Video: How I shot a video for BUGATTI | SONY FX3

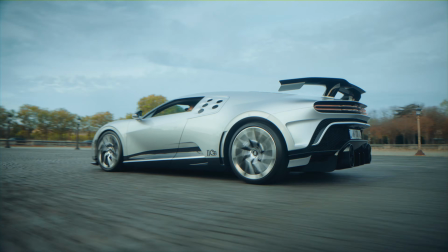And that's why for the Bugatti shoot, I chose to shoot as much as possible in 25 frames per second,
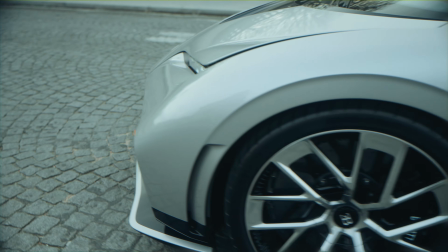and I only shot in higher frame rates when I knew for sure that I was going to slow those shots down in the post-production. I'm currently standing in the Italian countryside of Misano. I shot this entire video on the SONY FX3, which I think personally is one of the best cameras at this price point on the market right now, because it has 10-bit color, really solid autofocus,
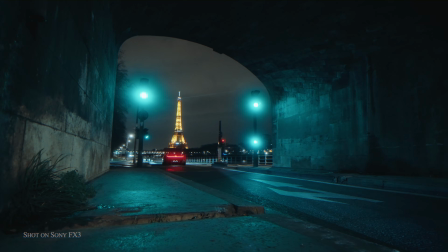and Sony's constantly bringing new updates to the camera. Now, together with this camera, I used the Sony 24-105, and that once again is just because it's one of my favorite lenses.
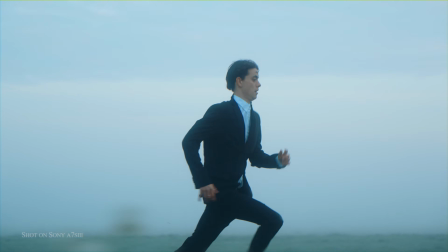One, it's pretty affordable. Two, it has built-in lens stabilization, and this lens is overall just super flexible.
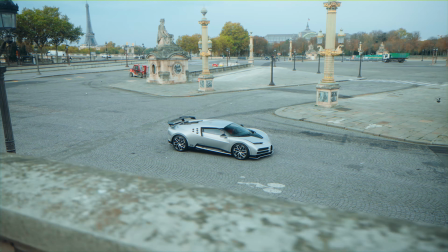So you can get wide shots like this with it, and you also can get really tight and intimate, super high quality close-ups, all with one single lens. And I also use used a ProMist 1/4 for basically all the shots. And one thing I did here in this Bugatti video is shoot on a longer focal length.
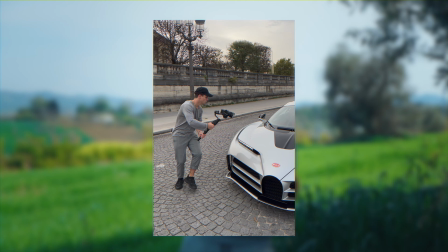This way you kind of get a bit of background compression, and when you move around the car with your gimbal, the background, it moves much faster.
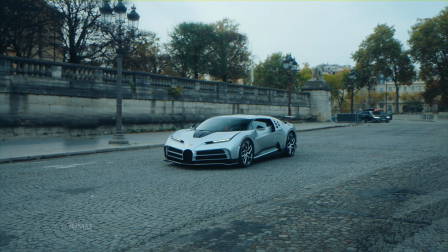So you get this kind of parallax effect, which feels really dynamic if you combine it with the movement of the gimbal. Here, for example, I was shooting a travel commercial, and I put my A7S3 on the Ronin S with about 100mm lens,
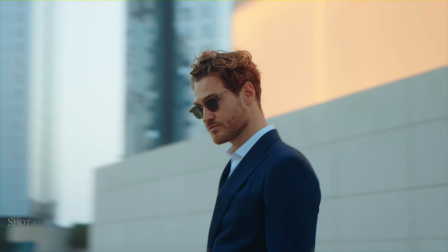and I turned around my subject, and you get this beautiful out of focus background which kind of whooshes by. So yeah, that's definitely a cool shot to remember. Let me just do a quick location change because it's getting cold, a little cold. And we're back. We actually never left, and I'm still wearing the same shirt. My flight actually leaves tomorrow, so I'm just gonna finish the rest of the video here. Once again, I start my editing process by finding the right soundtrack for the video.
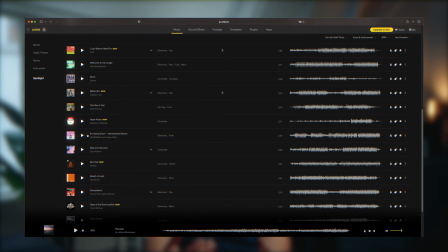Now this time I went on Artlist and I picked out a track that I felt had a nice build-up, climax and outro.
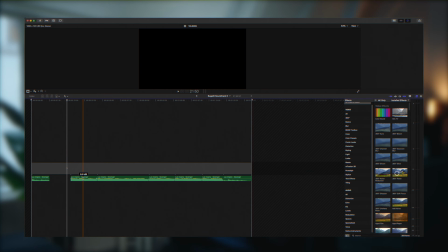And because I knew that the video was only going to be about 15 seconds long, I took the music and I chopped it up into my favorite parts and kind of put those together into one 15-second timeline. And I made sure that there was still like an emotional arc in that 15 seconds of the music that builds up, that fades out, that builds up again, and a climax, and then like a final swell
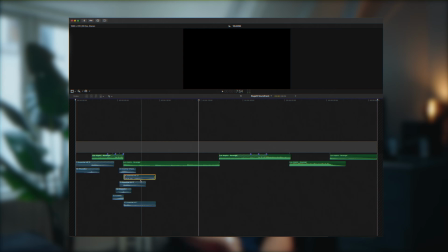that made the video come to an end nicely. I then added some sound effects to smoothen the transitions between the parts of the music that I chopped up and to create a bit more tension in the audio.
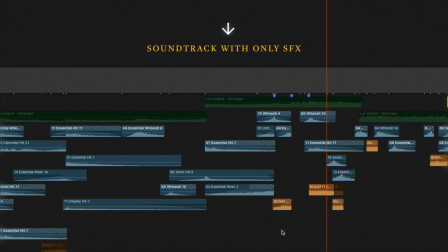Nowadays, I feel like everyone is kind of using the same music, and that's why putting your own spin on the music, by adding some sound effects, by rearranging the music a bit, that becomes a lot more important just because you want your track to stand out and to be a bit different from other tracks that might be out there. Try to get a bit creative with the sounds and try to blend the visuals with the sound as much as possible, because that's really going to help draw your viewer in. Once I had like a rough idea of what the structure of the music was going to be, I started out by putting all of my raw clips into one timeline and just carefully going through every single clip and selecting the best parts that I liked.
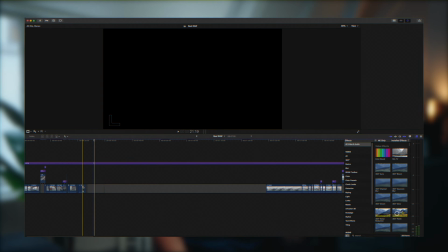This way I get a much better idea of the footage that I'm working with, and I can even, you know,
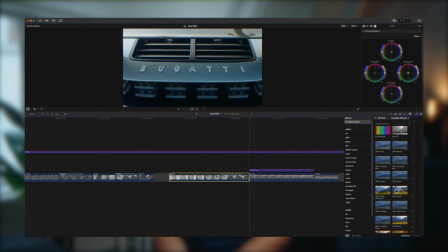use little bits at the end or at the beginning of clips that I might not have intended to use as creative transitions to add some more speed and some more dynamic shots to the video. And then I take those key moments like the intro, like the climax and like the outro, and I put those into the timeline first, and I make sure that they align with the emotional arc of the music,
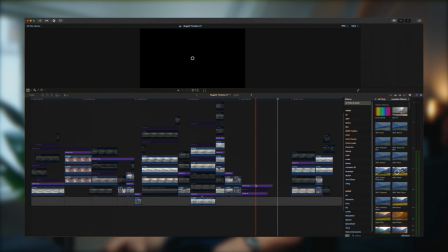and then I start building out the edit around those and I start filling in the gaps. And another thing I try to do, especially when I didn't have a lot of time to shoot,
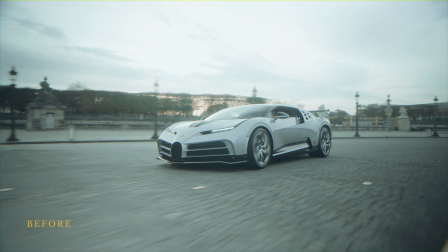is I try to maximize the shots that I have in the edit by cropping in a little bit or by adding some color correction,
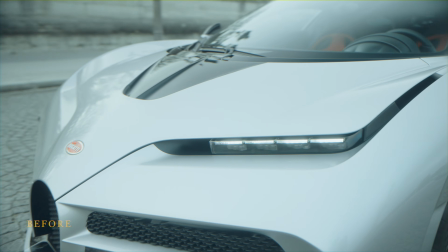maybe adding some zooms. And this way you can take shots that might not be there 100% and bring them to a level where they might feel a lot better. Don't just throw away shots because they're a little shaky or because you feel like the framing of the image doesn't feel quite right. Try to get creative with the tools that you have in the post-production to really maximize the potential of your shots.
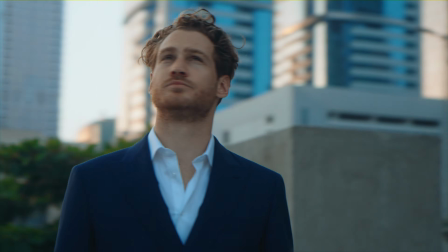The color grading process for me starts by me choosing the right picture profile and by exposing my footage properly. And when I'm using Sony, I'm always shooting in S-Log3 because that gives me the most flexible image to work with.